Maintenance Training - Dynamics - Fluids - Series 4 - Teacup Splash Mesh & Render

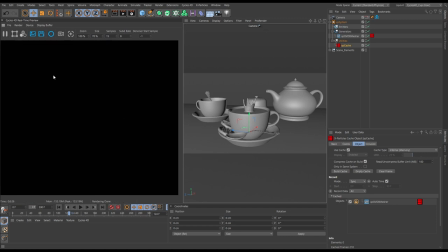(25:00)
So let's sort that out first, and we are going to do some very basic lighting here, but we want a very kind of bright scene, so we're going to use both an HDRI in an environment, and we'll use a nice big softbox to give some nice bright but diffuse light.
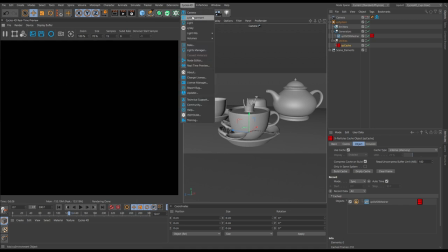(25:20)
So we'll go to our Cycles 4D menu, and we'll bring in a CY environment.
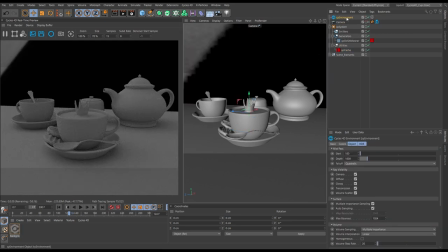(25:27)
Now, my default, if we go to the environment object, we go to the HDR tab, by default, I have this fake kind of studio lighting set up, and that's going to work fine for us. If we just go to that environment object, to the coordinates tab, if we rotate this on the heading,
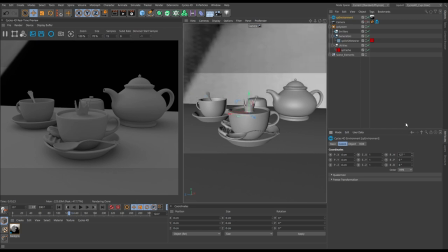(25:47)
we can rotate through.
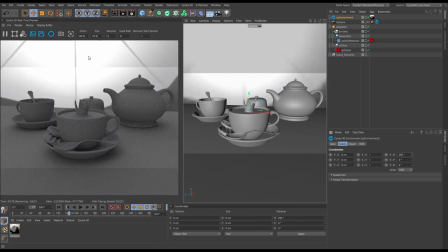(25:49)
So you can see, look, if we go around to this way, you'll see that in the background is a photography studio umbrella light.
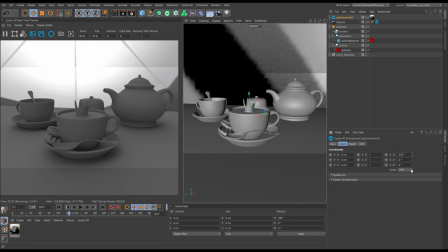(25:57)
And if we rotate that round, all I'm looking for really is a nice kind of bright-ish
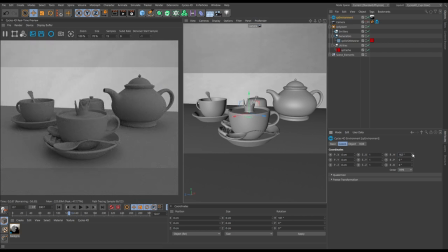(26:04)
background, kind of mimicking a bright kitchen window. So something like that.
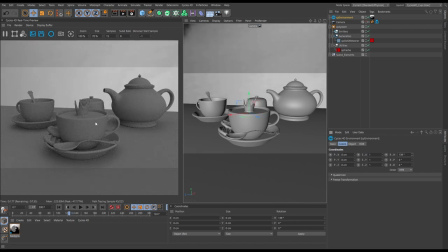(26:10)
So that's just going to be our background lighting. And you can see straight away, we've got this kind of clay render because we have no materials on any of our scene objects. So let's just go to the HDR. I'm just going to increase the brightness of that, make it brighter.
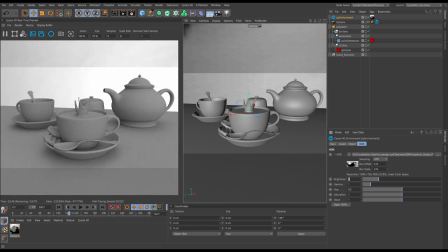(26:25)
There we go. So that's our kind of background and environment lighting. And then we're just going to stick a light in, and we're going to make this very basic. So we're just going to put one very big softbox in there.
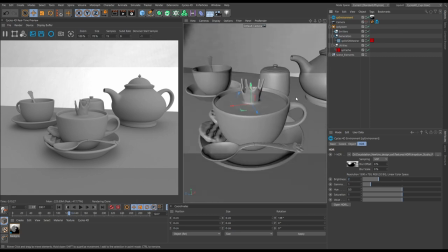(26:37)
So let's just come out of our camera. And you can see if we dolly out,
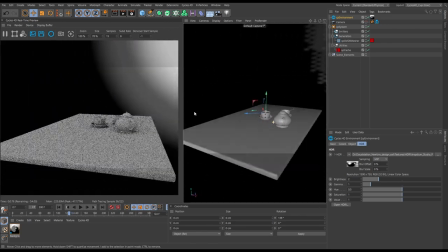(26:45)
just have a look around, orbit round, you can see the scene, you can see the studio doing its thing, lighting our various bits of geometry.
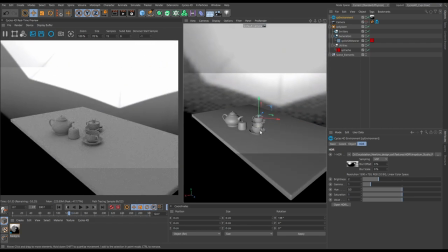(26:53)
And it's updating very nicely in our real-time preview. Right, so what do we want
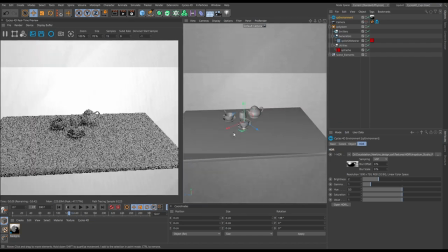(26:57)
to do? We want to stick a softbox in here.
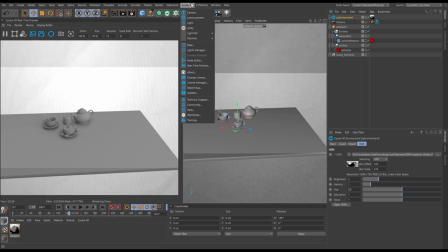(26:59)
So let's go to our Cycles 4D menu, and we've got some light kits, and we have a softbox.
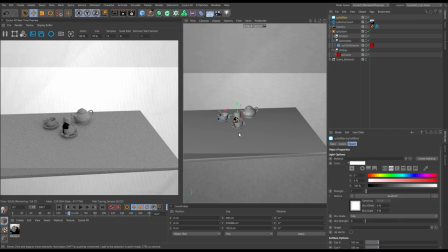(27:09)
Perfect. So bring that in. And the softbox comes into the origin.
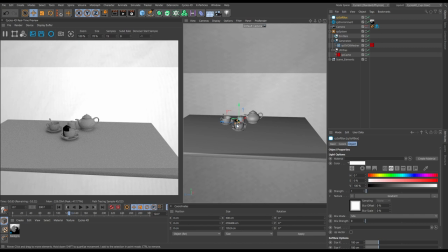(27:13)
There you can see our softbox intersecting our T. So let's just give that a target before we move it. So in that softbox, we'll have a look in the attributes, and you can see that we have a target. So let's give it the cup as a target.
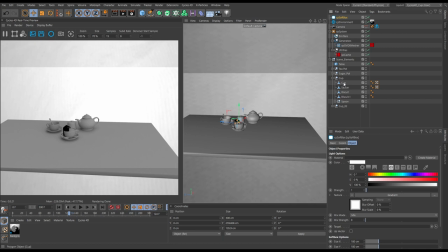(27:30)
So let's go into our scene elements, and here we have our cup. Let's drag that cup into the target. And now, when we move this softbox around, you can see it's always pointing at that teacup.
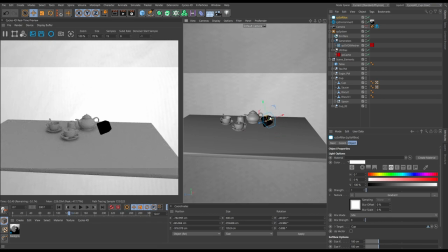(27:46)
So something like that. But we want this to be a really nice big
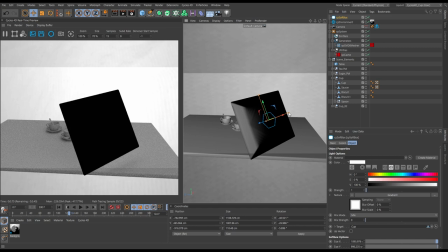(27:52)
light, which will make it very soft and diffuse.
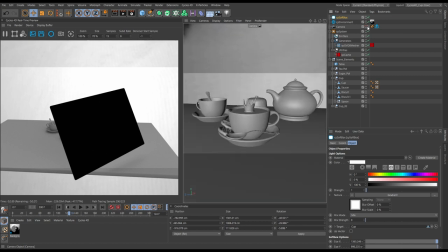(27:57)
Let's go back into our camera. And then, so that'll update.
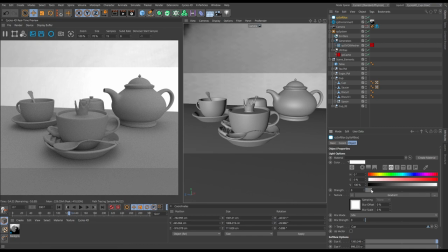(28:03)
And obviously we need some more strength. So then we'll go to the strength slider. And you see when we increase that, we've got loads more light.
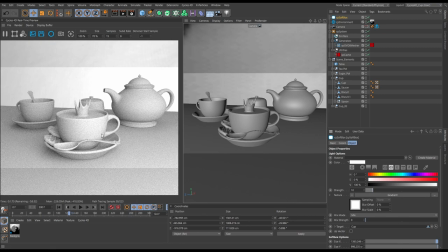(28:09)
And we've got this really nice bright scene now. Now, obviously you would want to make adjustments to this lighting once everything was textured how you want it. But for us, we're going to leave it pretty simple. So that looks pretty cool. So what we're going to do is, it obviously looks very CG and very flat.
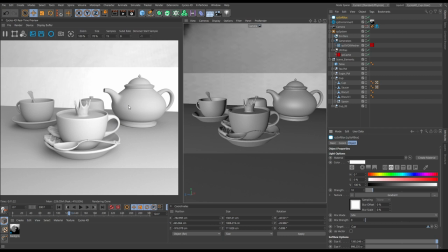(28:29)
And that's because it's not got any materials on there, and we haven't really looked at the camera. So one thing that will make this feel better immediately is if we put some kind of shallow depth of field effect on. So let's go to our camera, to the camera tag.
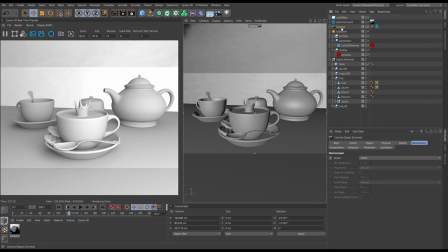(28:47)
So this Cycles 4D camera is just a bog standard Cinema 4D camera, but it then has a Cycles 4D tag on, which gives you the Cycles 4D options. So in the tag, let's go to the settings tab, and we'll just increase the size in our depth of field settings.
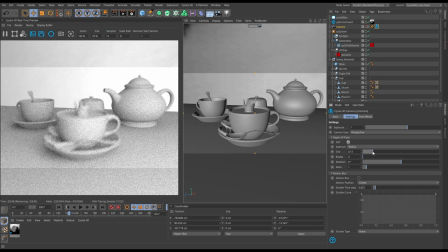(29:07)
And you can see, look, we're blurring that out straight away.